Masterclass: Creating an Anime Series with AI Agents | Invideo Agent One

Yo, my name is S.A.V, co-founder of Phantom X and creator of the sci-fi anime series Exile Protocol.
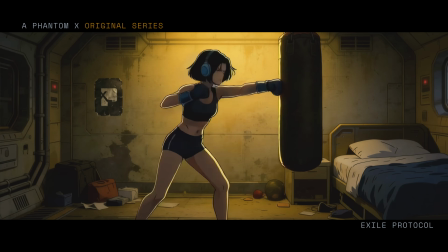Today we're going to talk a little bit about how I built the visual style of the show, how I approach scenes, and how Invideo's Agent 1 helps me bring all of these ideas to life. First and foremost, let's talk about the look.
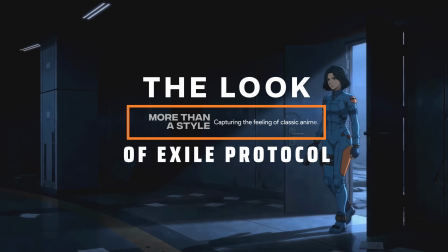The look of Exile Protocol is one of the most important aspects of the show.
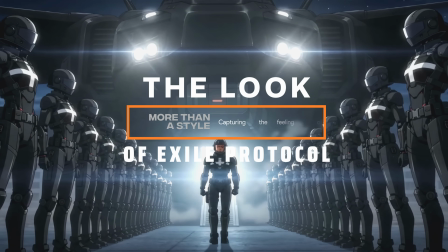I spent a lot of time crafting this world, and it's one of the first things that people really connect with. It all comes from my absolute love of anime.
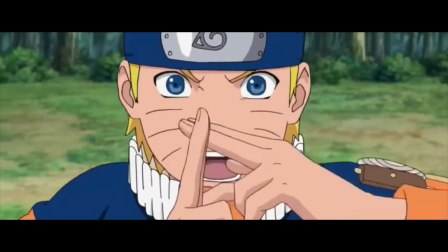Shows like Akira, Ghost in the Shell, Naruto, Dragon Ball Z, Outlaw Star, Big O,
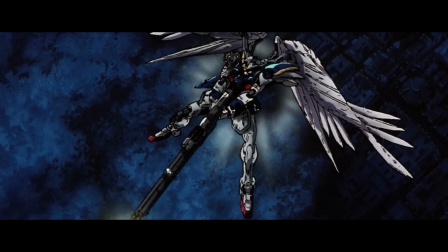Gundam Wing, and of course so many others helped shape my imagination growing up.
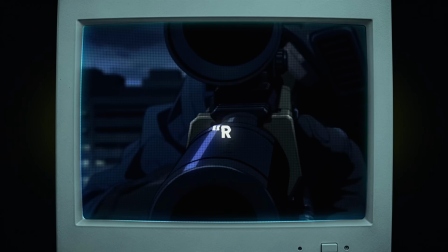What I wasn't trying to recreate though was just the art style. I was trying to recreate a feeling. That feeling of racing home from school, firing up the 64 or the Dreamcast, and waiting for Toonami to come on at midnight.
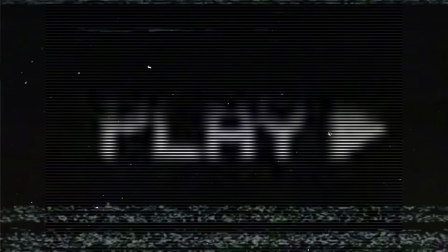That sense of wonder is really the DNA of Exile Protocol.
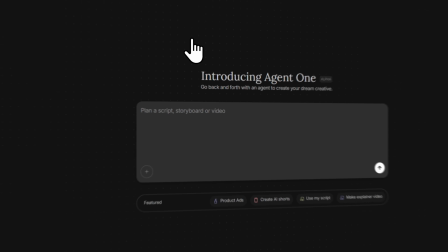Agent 1 became a huge part of that process because it allowed me to quickly explore my environments,
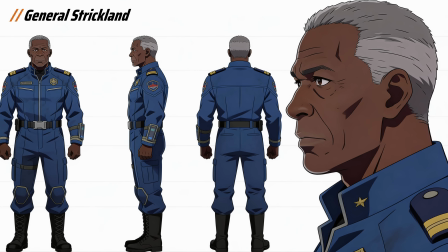characters, visual ideas, all while keeping the overall direction consistent.
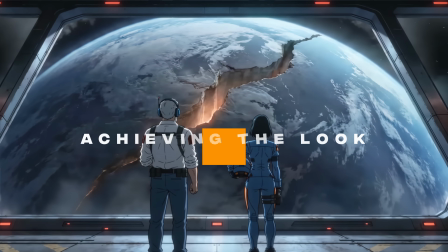For this series, the foundation was built primarily with Seedream 4.5.
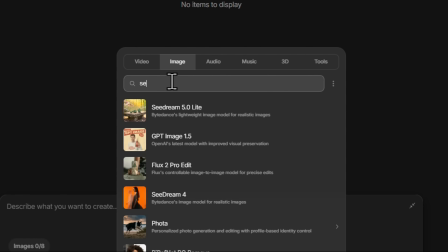It really locked the visual identity of my world, from the characters to the environments, while maintaining that nice separation between the two.
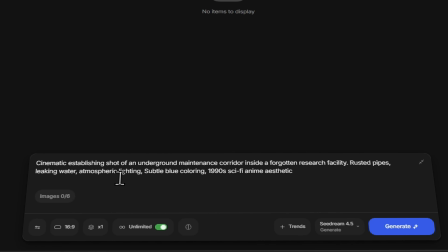What I loved about it was the way it handled my backgrounds, architecture, environmental details,
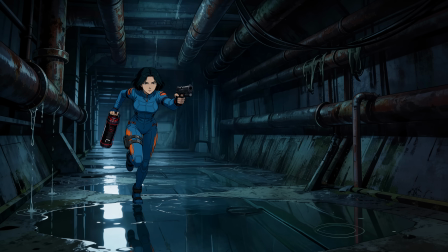while still preserving the character designs and keeping the visual language distinct between the two like I had intended.
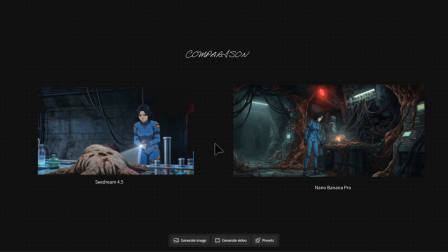Ironically, some of the more powerful models, which could have accelerated production,
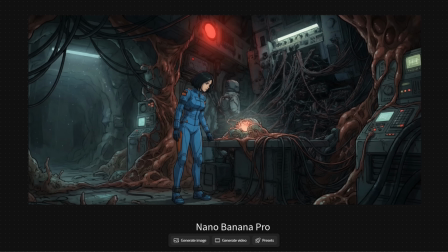were unusable as they completely crushed the look into more of like a storyboard or illustrative style, which is not what we want at all in a high-end production.
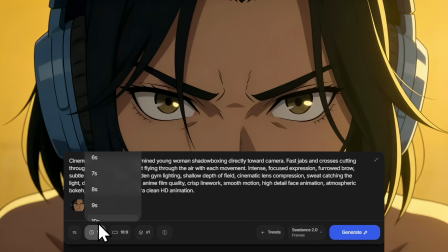Then, after locking the visual style, Seedance 2.0 became the animation pipeline, allowing me to bring those images into motion while preserving the overall look.
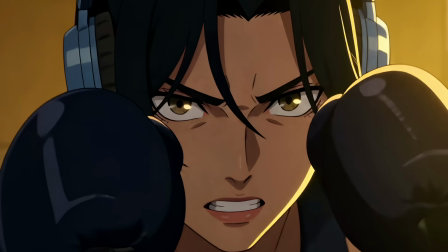What I especially love about Seedance is how well it handles anime-inspired movement,
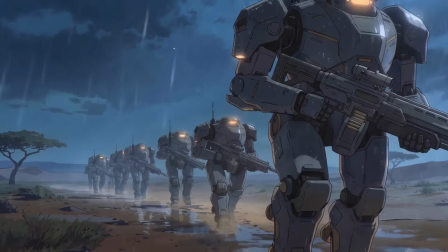producing clean HD animations while maintaining that stylized 2 to 3 frame aesthetic that gives the series its traditional feel. Once all the visuals are generated, that's where the post-production comes in.
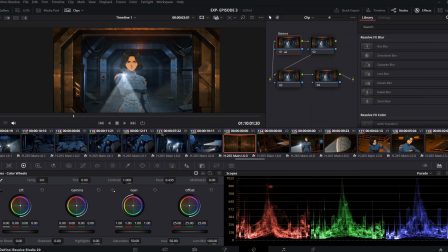I do a final pass in DaVinci Resolve where I add the finishing touches and color to help bring everything together.
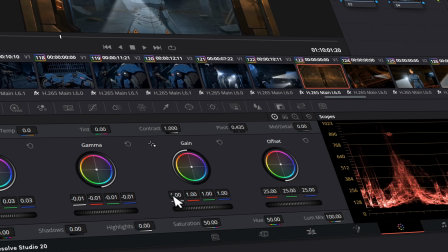My fave animes lived on CRT televisions, VHS tapes, late night broadcasts.
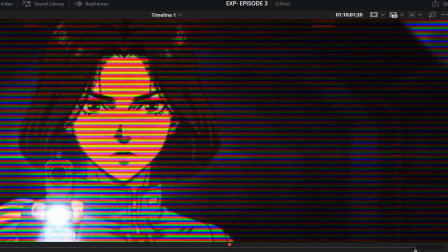There was this sort of texture to them, a warmth, a character that came from the medium itself.
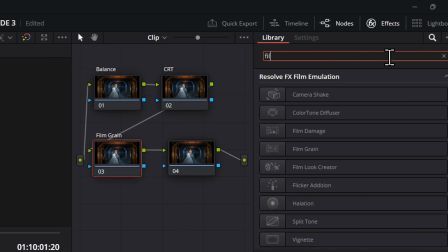So I used subtle post-production treatments to help recreate some of that feeling.
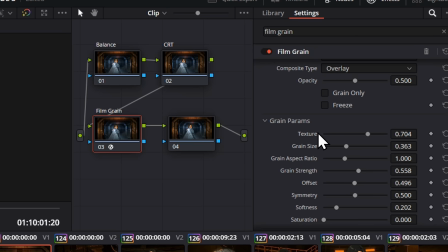Film grain, color grading, and small imperfections that really help the series feel like it comes from that classic era of 90s television.
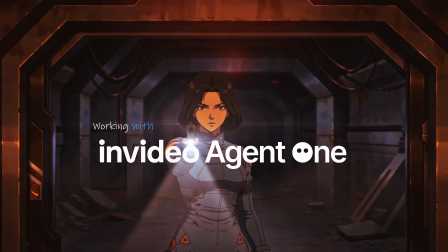One of the most powerful parts of working with Agent 1 is its ability to understand the context.
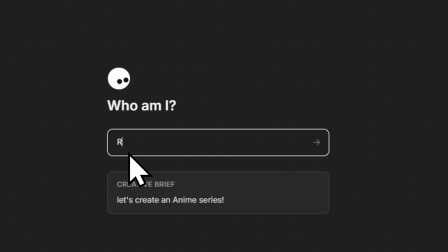Before I ever start creating scenes, I spend time building out the world, the scripts, character sheets,
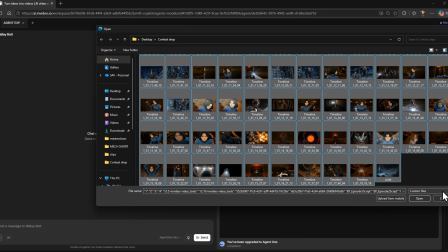reference images, locations, visual guidelines, all my character backstories, and feed it all into the project.
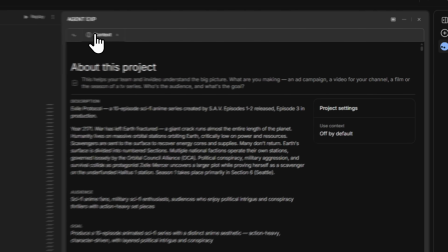That context becomes the building blocks for everything that comes after.
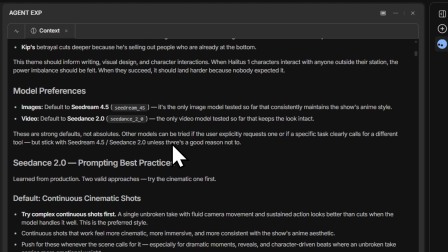Agent 1 understands my world, the characters, visuals, even the tools and the models that I prefer to use.
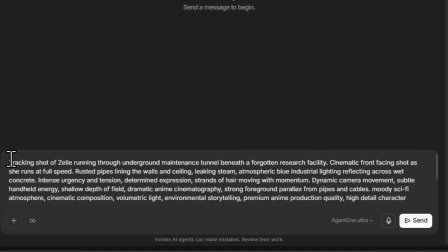Once that foundation is in place, I don't need complicated prompts anymore, which is awesome.
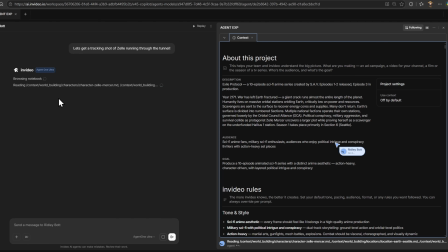I can simply talk to it like a co-director. It already understands the language of the project.
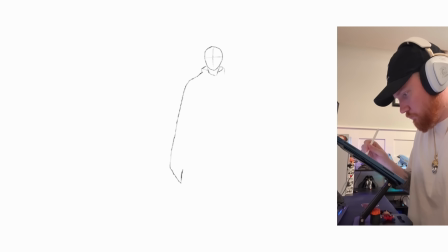For example, while working on episode 4, I wanted to create a new advisor character for this Admiral Valton scene. I had this rough idea in my head, so I started with a quick sketch.
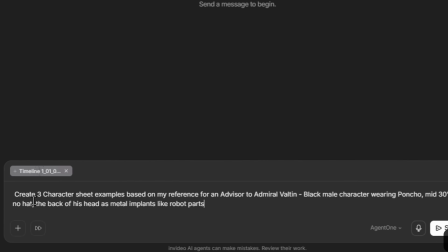I provided the sketch to Agent 1 along with the existing Exile Protocol world context.
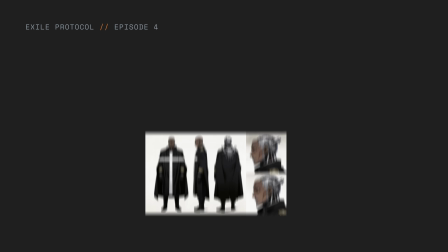Using everything it already knew about the series, Agent 1 generated multiple character concepts that felt like they already belonged in the world.
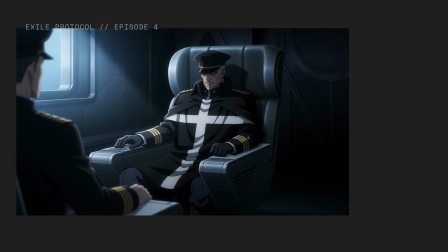Next, I provided a reference for the environment and described the shot that I wanted.
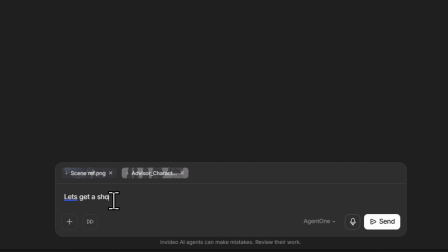Because Agent 1 already understands the characters, locations, and my style, I could focus entirely on directing the scene rather than explaining the world from scratch.
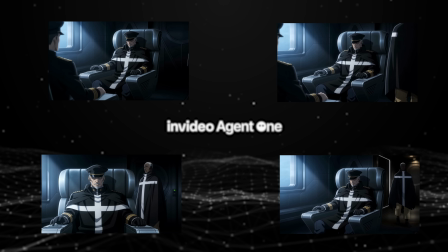I generated silver options, selected the strongest shot, and brought it directly into my edit.
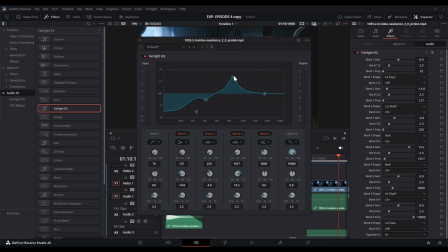From there, I add sound effects, score the scene, make a few final tweaks, and that's a wrap.